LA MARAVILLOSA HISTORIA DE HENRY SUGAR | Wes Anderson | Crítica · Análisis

El cineasta Wes Anderson vuelve con el cortometraje nominado al Oscar La maravillosa historia de Henry Sugar, una adaptación libre del cuento de Roald Dahl intrasnada del distintivo sello del cineasta, quien anteriormente ya había adaptado la colorida verborrea del autor británico en Fantastic Mr. Fox.
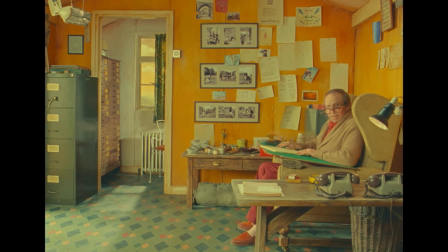El cortometraje, rodado en 16 milímetros, comienza con la introducción del propio Roald Dahl, interpretado por el solvente Ralph Fiennes,
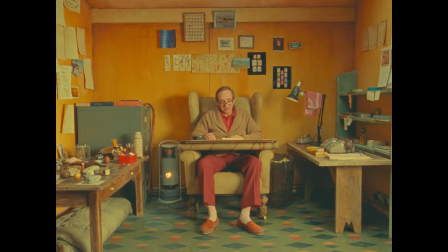a modo de guiño a las presentaciones que el propio Dahl hacía en Tales of the Unexpected en su programa de televisión.
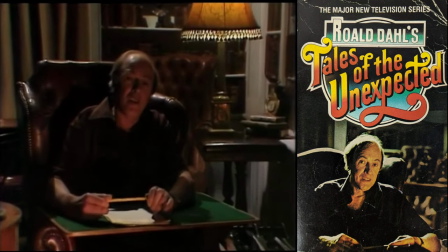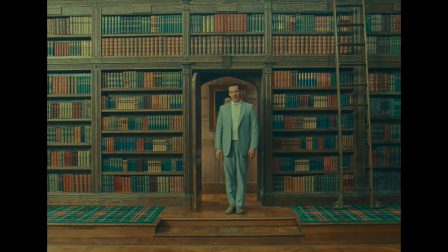El centro de esta historia nos presenta a un divertido Benedict Cumberbatch, interpretando al adinerado aristócrata,
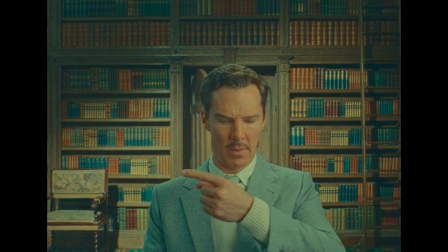indolente y peor jugador Henry Sugar, que no sabe lo que es el trabajo y solo le interesa aumentar su fortuna.
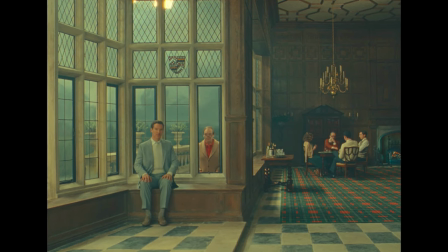Henry visita la mansión de un amigo y fortuitamente descubre el misterioso libro titulado Un informe sobre Indad Khan,
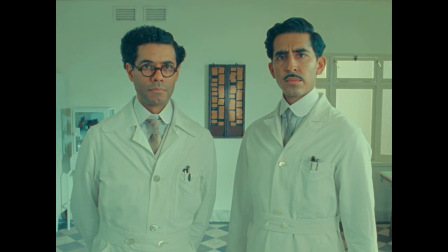escrito por el doctor Chatterjee de Calcuta, interpretado por un hilarante Dev Patel junto a Richard Ayoade,
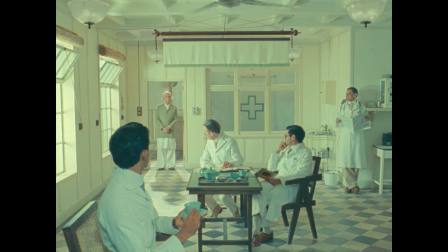donde nos relatan cómo estudiaron al célebre Imad Khan,
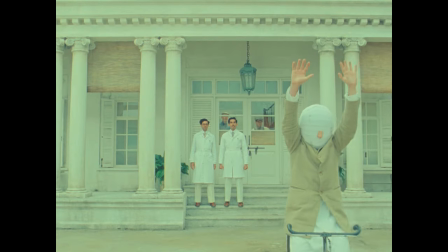un místico indio que tenía la habilidad de ver sin usar sus ojos y cuya historia nos narra Ben Kingsley,
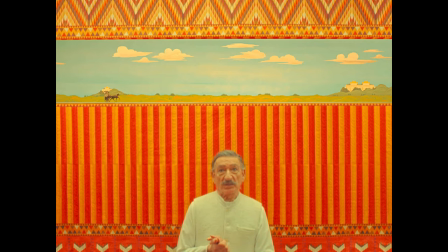en un soliloquio algo excelso y siguiendo con la intrincada estructura de historias dentro de historias.
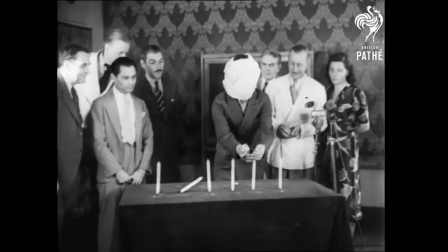Esto está inspirado en la historia real de Kuda Books, un místico pakistaní cuya proeza telepática cautivó a Roald Dahl para entrevistarle en 1952
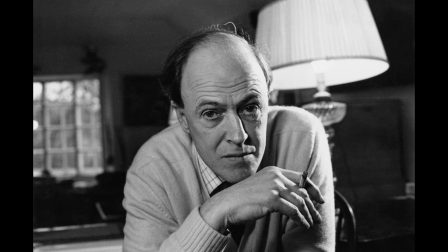y escribir un primer ensayo titulado Los increíbles ojos de Kuda Books para la revista Argosy,
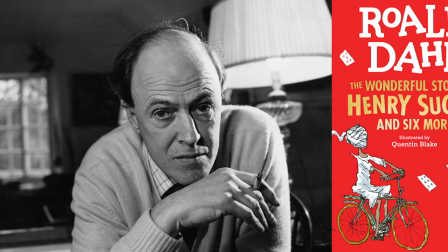que luego reconfiguraría con éxito en 1977 como La maravillosa historia de Henry Sugar.
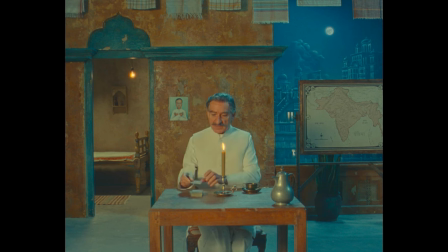Lo que llama la atención de Henry es la capacidad de este hombre para ver a través de las cartas boca abajo.
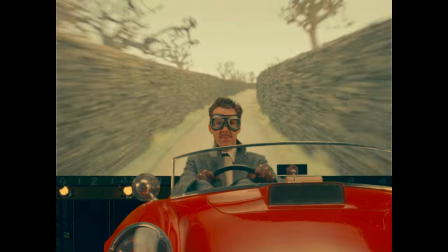Henry ve una oportunidad para estudiar el libro y aprender la antigua habilidad y usarla para ganar en la mesa de blackjack.
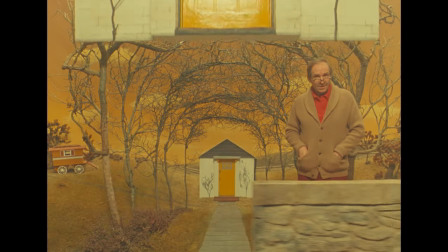Estilísticamente, es como si el espectador estuviera dentro de un teatro de juguete dentro de la imaginación de Roald Dahl.
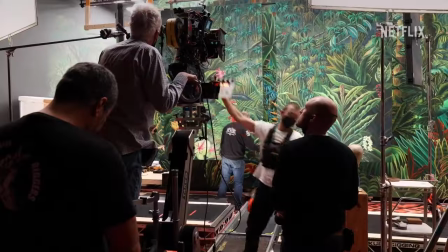Anderson son, procede a tejer una historia dentro de una historia, con todos los tropos teatrales, escenarios móviles, tramoyistas y frecuentes guiños al público.
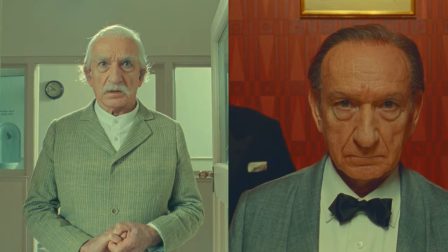Además, hace que el elenco interprete múltiples roles, como si fueran una pequeña compañía teatral.
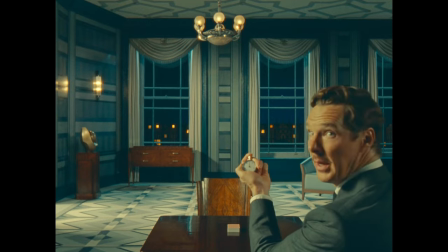¡Ey, Jarvis Cocker!
Durante años, Henry estudiará el método del yogui gruñón para llegar a la iluminación.
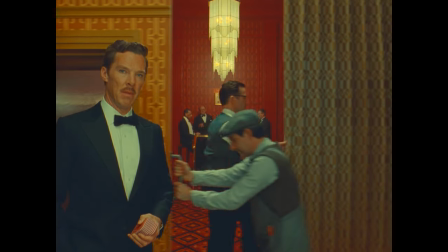Una vez gratificado con esta habilidad, su propósito es estafar a los diez casinos que frecuentaba en Londres.
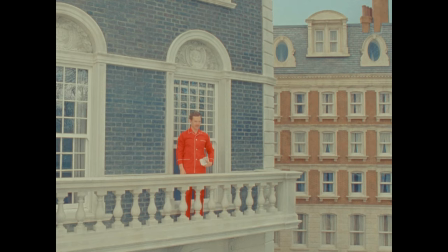Pero cuando finalmente tiene éxito, siente solo apatía hacia sus ganancias y comienza a usar su nuevo talento, con fines altruistas que despertarán en el aristócrata,
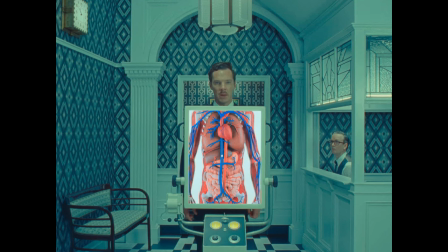un inesperado sentimiento de filantropía,
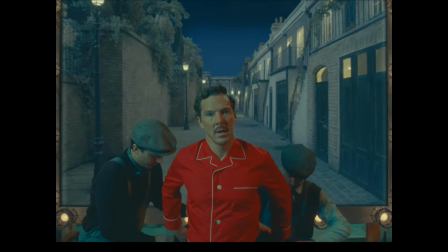al donar más de mil millones de dólares a causas benéficas como modo de redención y destacando la transformación de Henry Sugar de jugador
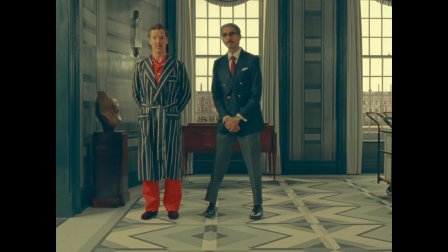egoísta a benefactor generoso.
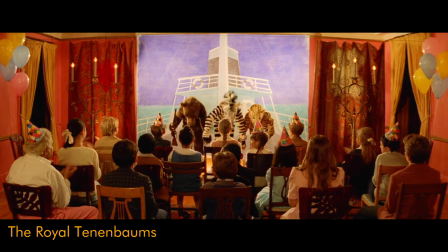Este enfoque teatral de Anderson crea una atmósfera íntima que nos evoca las obras teatrales caseras de Margot Tenenbaum o la más reciente Asteroid City.
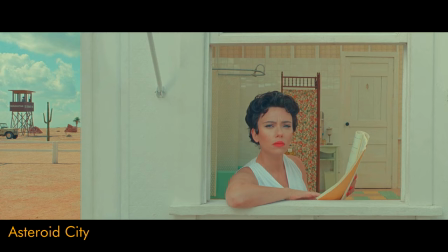Sin duda, la artesanía encantadoramente excéntrica y meticulosa de Anderson sigue pagando tributo al trabajo del mágico cineasta checo Karel Zeman,
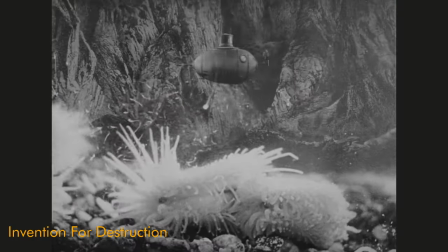al cual el director de Hotel Chevalier emula cada vez más abrazando esa
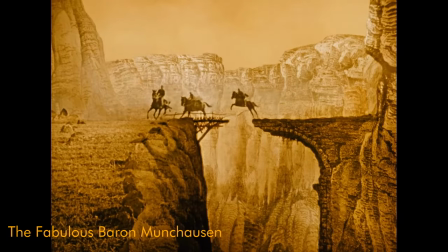artificialidad intencional dentro de su particular universo a cada nueva película.
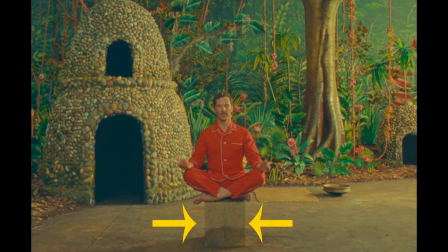Y que en Henry Sugar se sintetiza con el concepto del Trampel Ale, Una ilusión óptica donde Wes Anderson quisiera decir al espectador que su trabajo
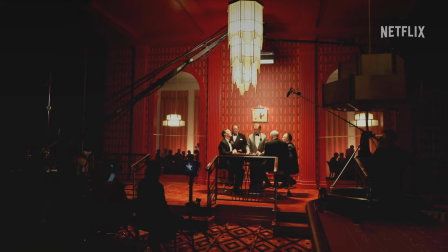debe ser visto desde el ángulo adecuado para que su realidad cautivadora no se fracture.
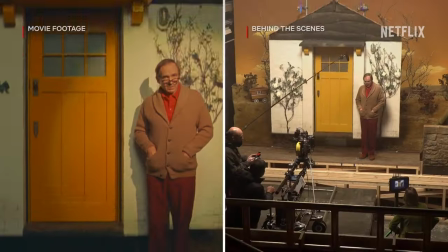Casi como si fuera una especie de broma sobre las constantes acusaciones que enfrenta su filmografía y el mantra de que sus películas son todo estilo sobre sustancia. En definitiva, Henry Sugar mantiene intacta la conexión duradera entre Anderson y el legado de Dahl. una fábula matriosca sobre la obsesión y la decepción de alcanzar la perfección con la que sin duda Anderson puede sentirse identificado.
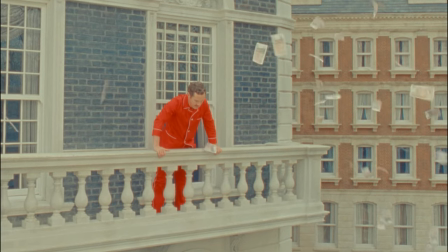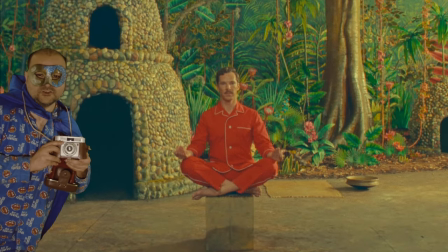¡Nos vemos en Donosquino!